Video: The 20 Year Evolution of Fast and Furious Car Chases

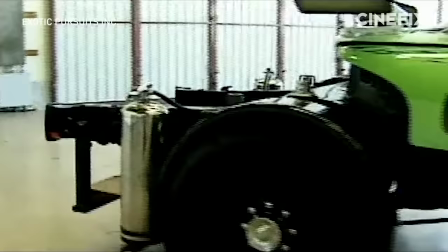Basically, the stunt team stripped these cars of their engines and tires and fixed the body and interior onto the back
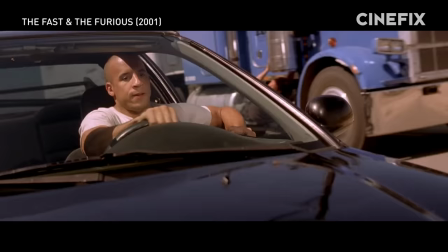of this van chassis. which allowed them to attach lights and cameras to capture the actor doing the stunts in the car.
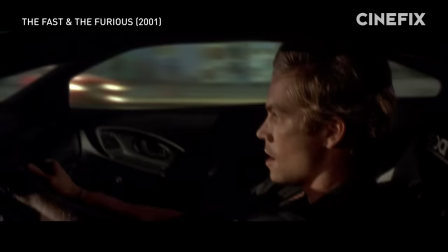In reality, it was Mick, or one of his guys, driving the rig doing power slides, while the likes of Vin or Paul mimed it in the cars.
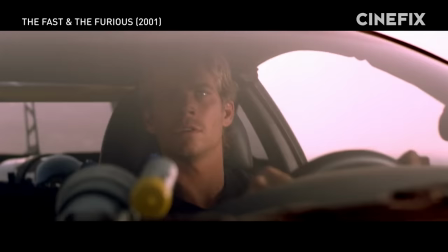The Mick rig was such an advancement in the way car interiors of action sequences were shot,
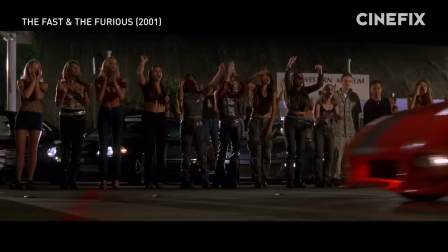the Academy of Motion Picture Arts and Sciences awarded it its Technical Achievement Award in 2001.
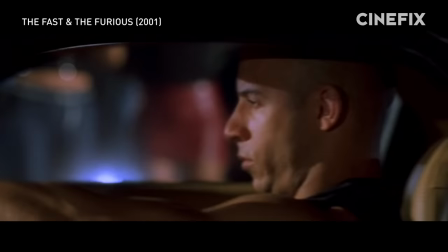The heists weren't the only driving scenes that really stood out in the film, though.
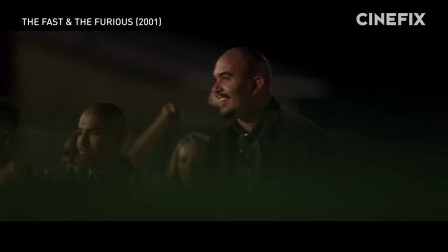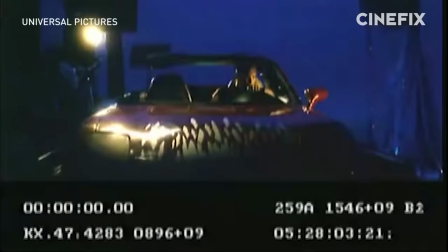The drag race sequences also did their part to influence the vibe of the franchise. Using blurs, speed lines, and a decent amount of CGI,
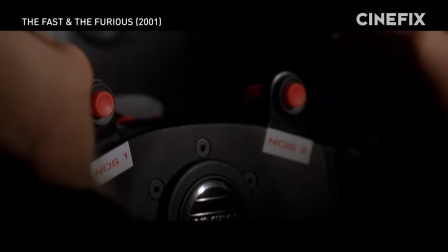the film did a great job of creating the tunnel vision feeling, which conveys the speed of the drag race in a fresh and unique way.
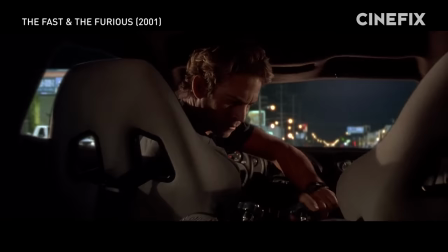That scene, despite its heavy use of CGI, probably had the biggest cultural impact early on.
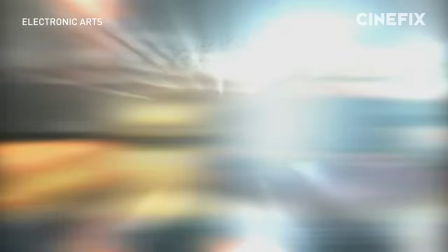It brought NOS to the mainstream, and without that scene, Need for Speed Underground probably wouldn't have been developed.
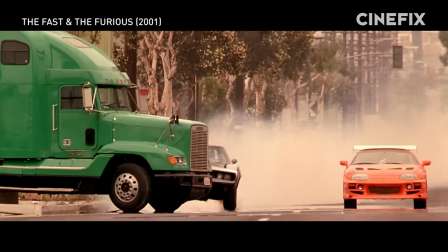But there was one drag race that was all real and is probably the coolest shot in the movie.
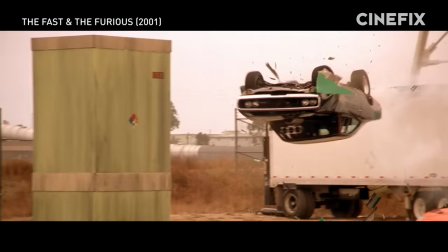Yep, I'm talking about when Dom barrel rolls the charger completely over Brian's car.
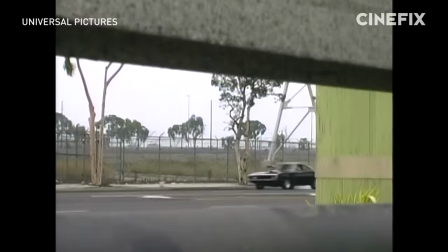Type raps have been done a lot of times, but not as realistic as we've done. You'll swear the charger hit a truck.
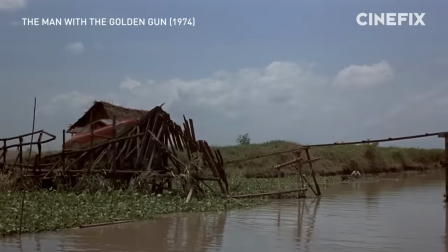What makes this shot so great is that it's shown from inside the Supra as the charger gracefully rolls over it.
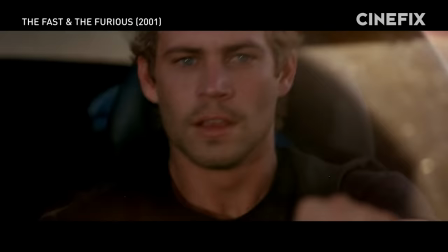We've seen that barrel roll before in movies like The Man with the Golden Gun, but never from this perspective.
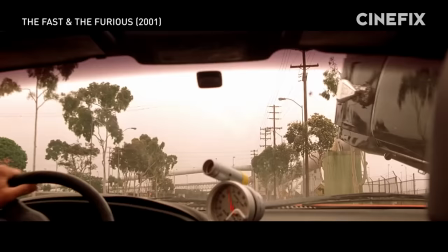And thanks to a great edit, we get to see the Charger elegantly soar from inside the Supra.
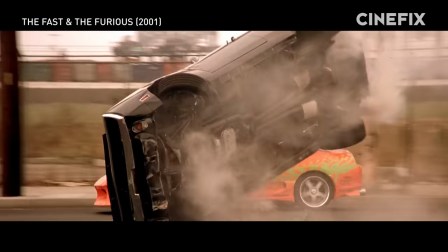Then it cuts to a wide where it violently comes back to Earth, reminding us the sheer amount of power it took to pull off the trick in the first place.
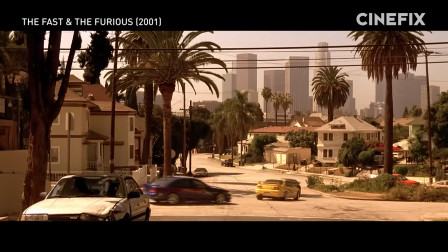That's not what I had in mind.
In the beginning, the producers were nervous it wouldn't be able to stand out after 2000's Gone in 60 Seconds remake.
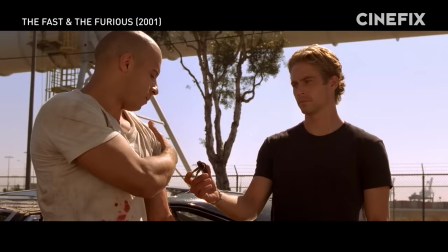But its depictions of LA's foreign tuning culture really struck a nerve. This movie made $207 million on its $38 million budget.
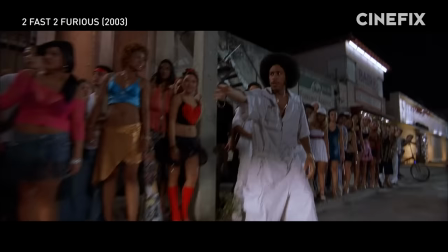So, of course, there was going to be a sequel.
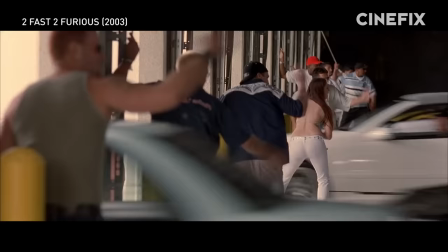Too Fast, Too Furious is a sequel in every sense of the word.
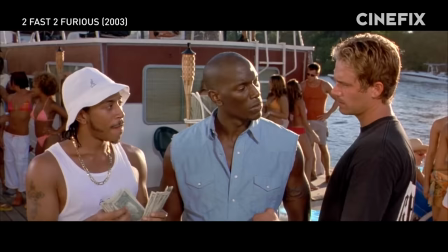It may not be the most memorable film of the franchise, but it takes what made the first one good and then adds a bit to it.
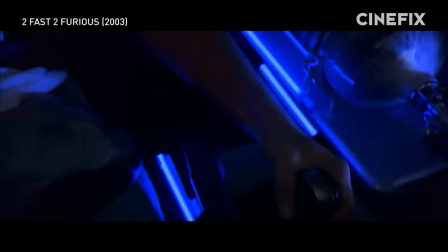Tej and Roman become part of the Fast and Furious fam, and it also did its best to try and amplify key stunts from the first one.
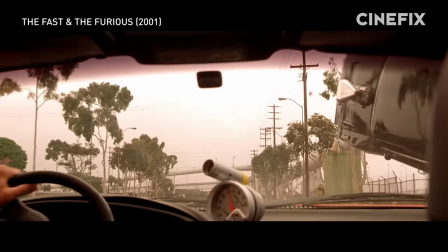One of the best shots in the original was Dom's barrel roll on the charger.
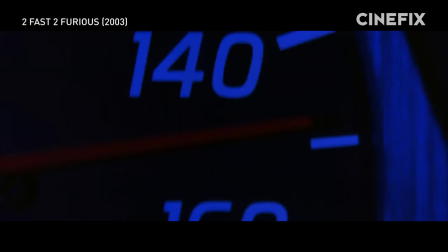When the car hits the ground, it does a great job visually communicating the raw force it takes to get a car that high into the air.
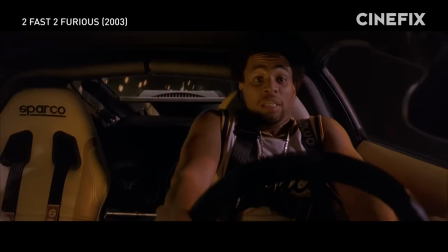Too Fast, Too Furious uses a drawbridge jump to exaggerate that same feeling.
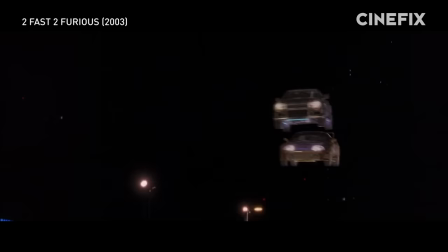Yes, that first race also uses some unmistakable CGI to achieve some truly bombastic visuals.
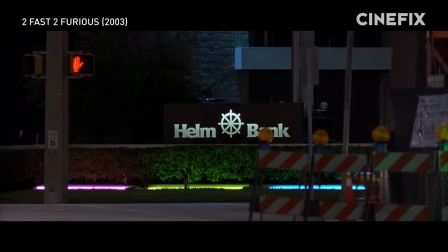But director John Singleton also knew that at least some of that chase needed to be real.
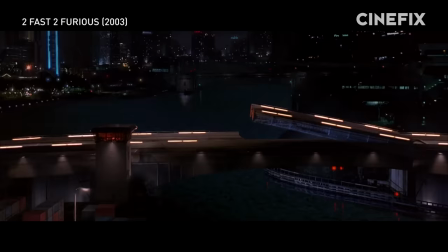It may not be as obvious as Brian's CGI leapfrog, but it took a ton of work to pull off the bridge jump in Suki's pink S2000.
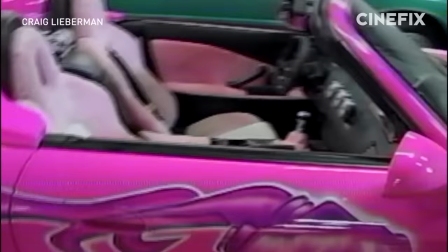Since the S2000 wasn't convertible, they couldn't hide a roll cage into the car, which was needed to make the jump safer for the driver.
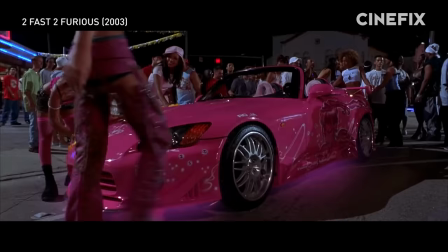So the stunt team turned the car into a giant remote-controlled vehicle. But there was a catch.
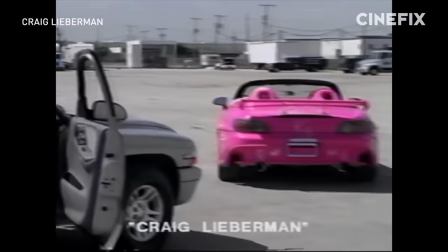The S2000 could only drive in second gear, and it was controlled by the stunt team in a chase vehicle that needed to stay within 100 feet On the day of the shoot,
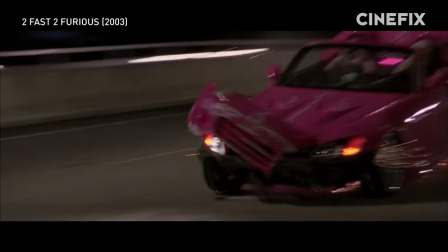the actual ramp was only six feet off the bridge. While the S2000 survived the jump, but the follow car did not.
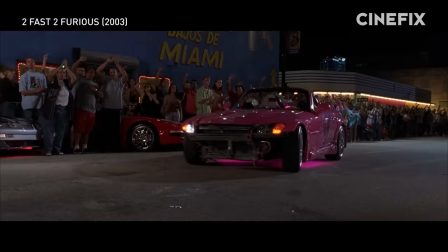The brakes on the pursuit vehicle weren't as good as they thought, and it wasn't able to stop before going over the ramp.
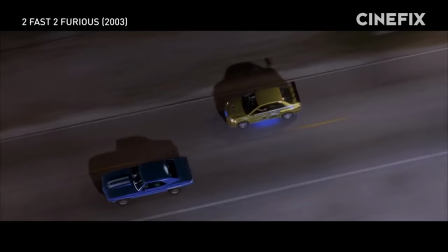Luckily, only minor injuries occurred when the airbags went off.
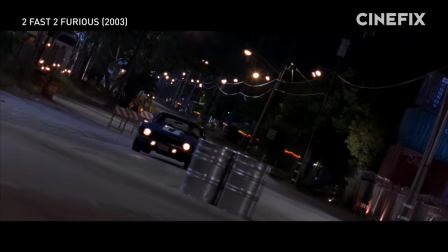Even early on, the Fast and Furious franchise has always managed to balance CGI with grounded in-real-life stunts.
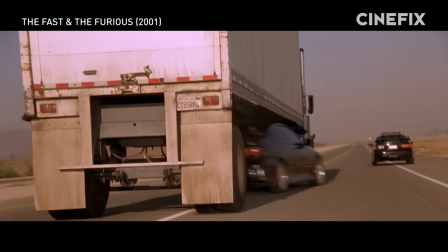Watching those civics drive under the big rigs in the first was fun as hell.
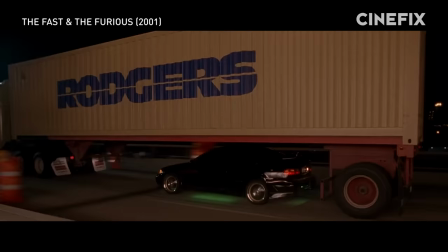But it also came with a feeling that could only come from that Beavis and Butthead giggling on the couch side of my brain.
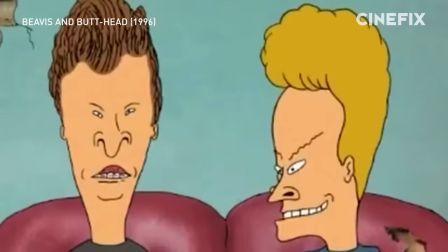Man, wouldn't it be cool to see that tractor trailer run over the car?
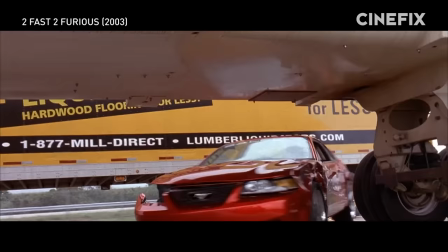Luckily, John Singleton was thinking the same thing, because the real highlight of that mid-movie chase was watching the Mustang get absolutely chewed up by those tractor trailers.
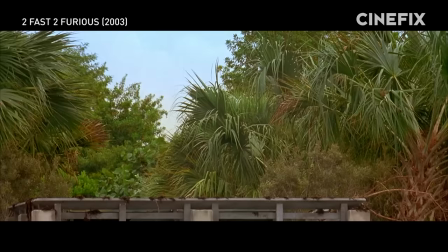Like the first Fast and Furious, director John Singleton knew he had to end his film on a big stunt. Yeah, we do some real, real, what I call new millennium, Dukes of Hazzard stuff, you know.
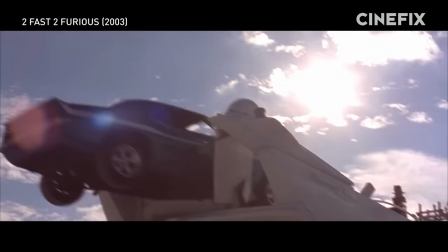That's a pretty good way to describe the Camaro jump into the yacht, and it took three months to plan the sequence.
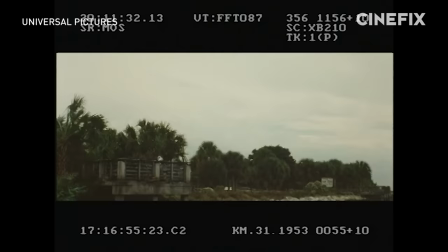Getting the car rigged on the back of the boat and making it look like we crashed in, it was done in two pieces, actually.
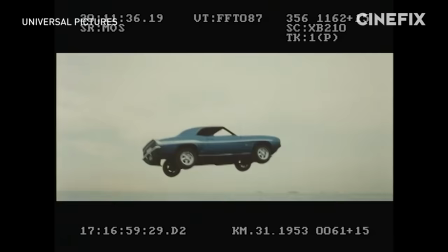The first piece was jumping the Camaro off the dock. To get the car ready, they had to remove pretty much everything that made it a car.
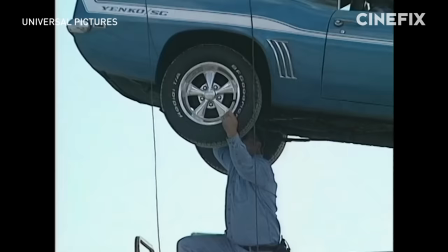The engine, the transmission, anything heavy, really, and all of the fluids had to go. They put in a fake bottom two.
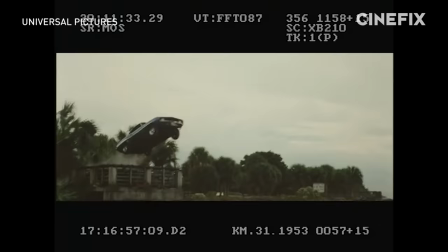It was basically just a Camaro body and some wheels, because they had to make that car as light as possible so it could get as much distance on the jump as possible. When they were ready to shoot, they towed the car to get it up to speed, and then... I think we jumped that car 150 feet.
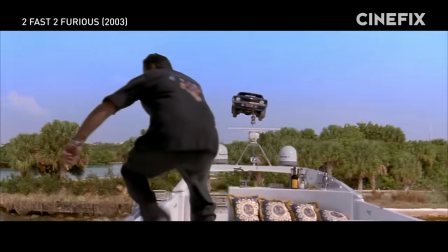Of course, the interior shots of Brian and Roman Airborne were done on a green screen, but the landing on the yacht?
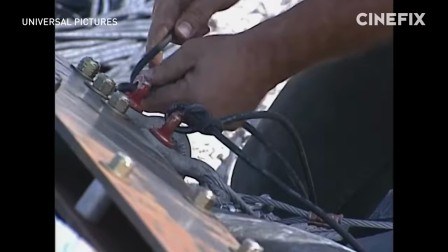That's real. Kind of. They reconstructed a part of the yacht in a parking lot and also rigged it with some pyrotechnics and beat up pieces of the boat.
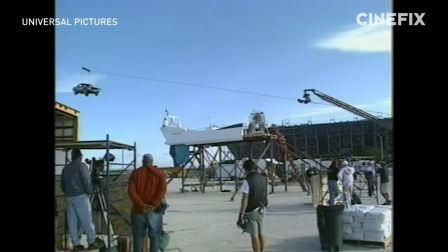So when the car hit, there would be some debris kicked up. For the car, they built what basically amounts to an industrial zip line, and it was ready to shoot.
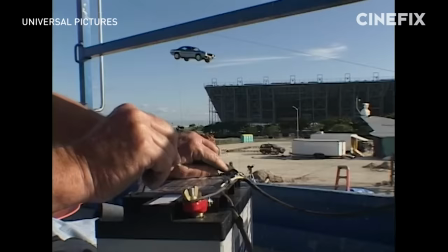Fingers on button, and action!
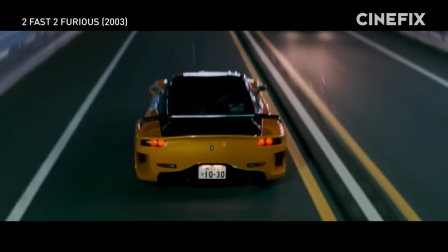Stunt-wise, Too Fast, Too Furious did some interesting things with its car chases, but it was still clearly swimming in the wake of the original.
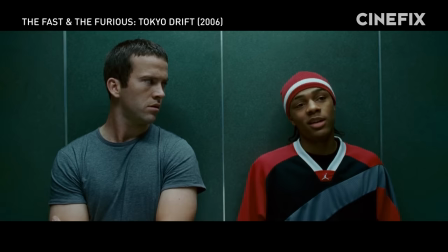For the third entry in the franchise, they knew they were going to need a new hook for audiences.
You know what DK stands for?
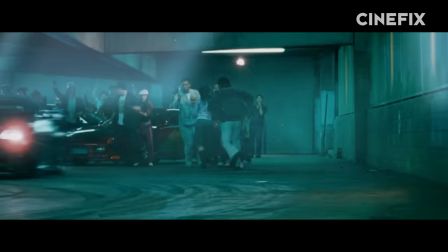Donkey Kong. Drift King.
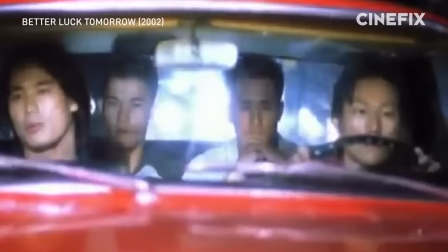For the third entry of the franchise, the producers decided to bring in someone new, Justin Lin, who managed to get Hollywood's attention with his first feature, Better Luck Tomorrow.
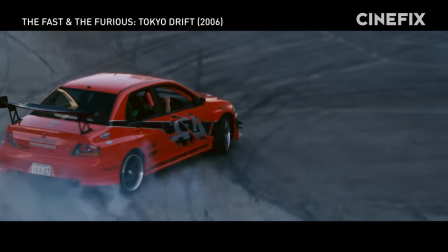That movie was so good, it also serves as the non-official backstory for Han. While this might be Lin's first Fast and Furious, it certainly wouldn't be his last.
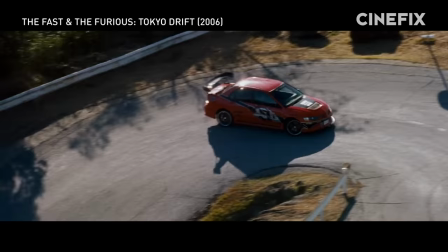Lin would go on to direct half of the franchise,
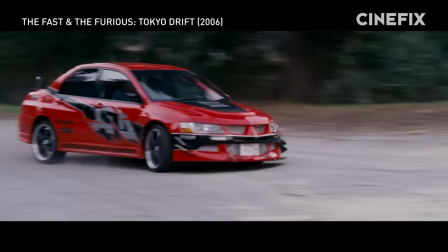with Tokyo Drift serving as a learning ground for Lin to work out his philosophies about how to shoot car chases, like what needs to be real and what is okay to fake on the streets of Tokyo.
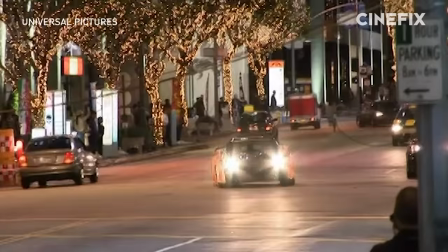Well, Tokyo and LA, a lot of the film was shot in Los Angeles.
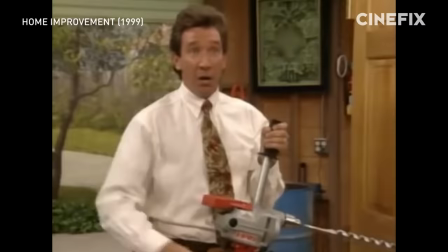Tokyo Drift's first race where Sean and Tim, the tool man Taylor's oldest son, ripped through an under construction housing development,
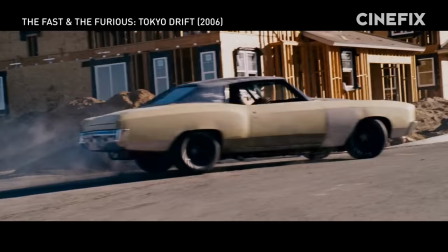is crucial because it sets up the type of race that this film is going to leave behind.
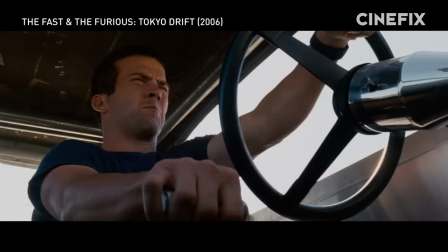Despite the lack of the franchise staple NOS, this is a race all about brute force.
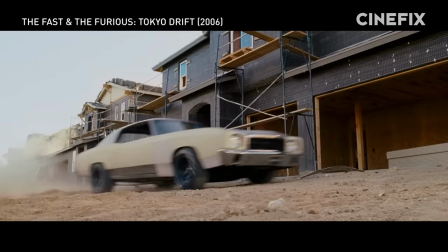It's emphasized in car choice. Clay's Viper has a V10 engine and the 350 V8 in Sean's Monte Carlo was no slouch.
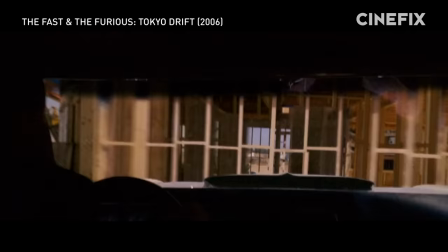And it's also emphasized in the race's complete lack of grace. They power slide into porta-potties, drive through the framing of unfinished houses,
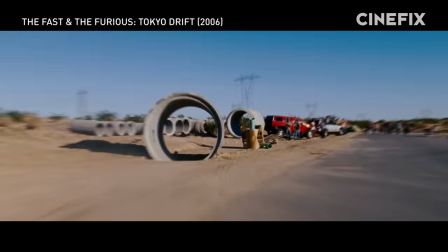and bump into each other down a straightaway before the Viper slams into some construction supplies and Sean flips his car like one,
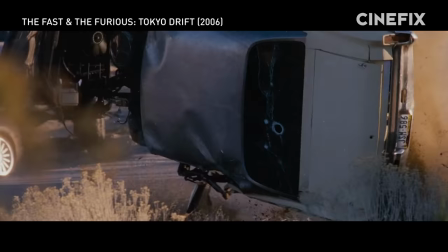two, three, seven times, I think.
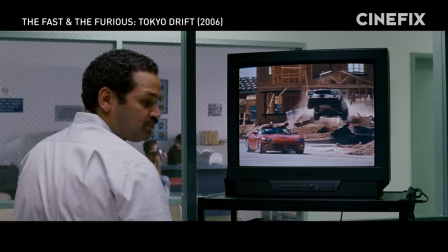Can I get a copy of that?
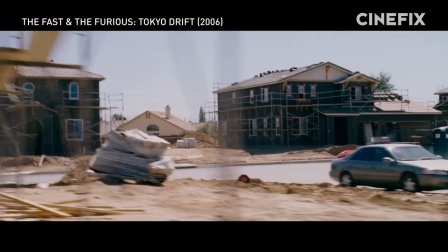The point is that this race was a real street fight and was meant to contrast the rest of the film, which aspires to be a more elegant type of racing, drifting.
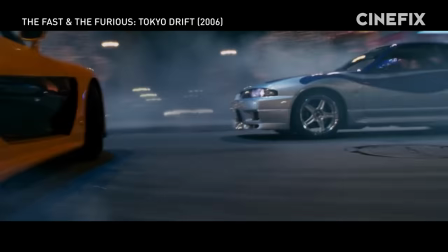If you look at it from far away, it's pretty amazing. It is like ballet.
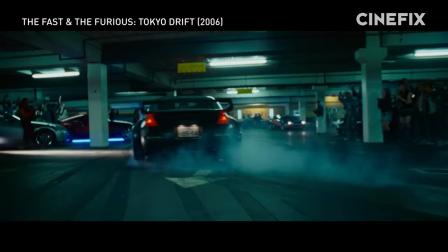When you get close, it's all about the rubber being burnt and these tiny particles shooting in your eye because it's just, everything disintegrates.
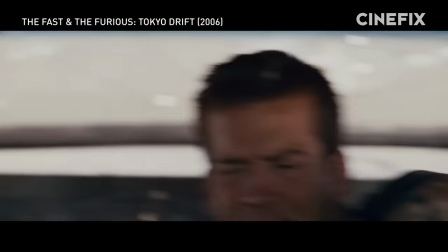While the first garage race in Tokyo perfectly contrasted the housing development chase by showing Sean that brute force won't get him the street cred he desires.
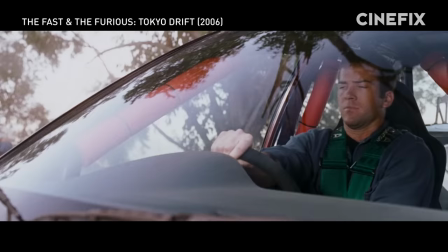It was the drift lesson up the mountain that proved more difficult to film.
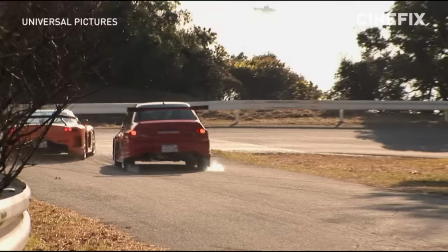And these guys were hanging it off the edge and if they roll the tire off the rim, they're down 80, 90, 100 feet on top of these huge rocks.
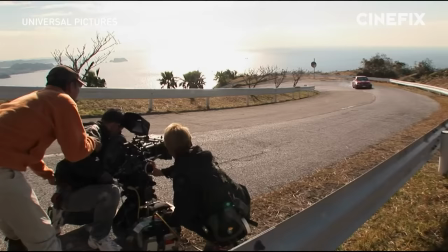Not only was the mountain in a dangerous location to shoot, but they also needed the driving to look like it was being done by an amateur.
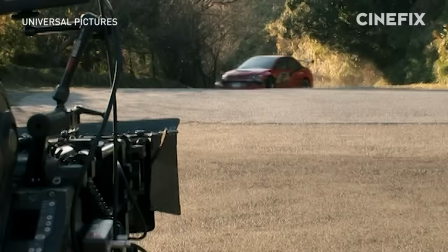And to do it all safely, they brought in this guy. Keiichi Shuchiya is a drifting legend.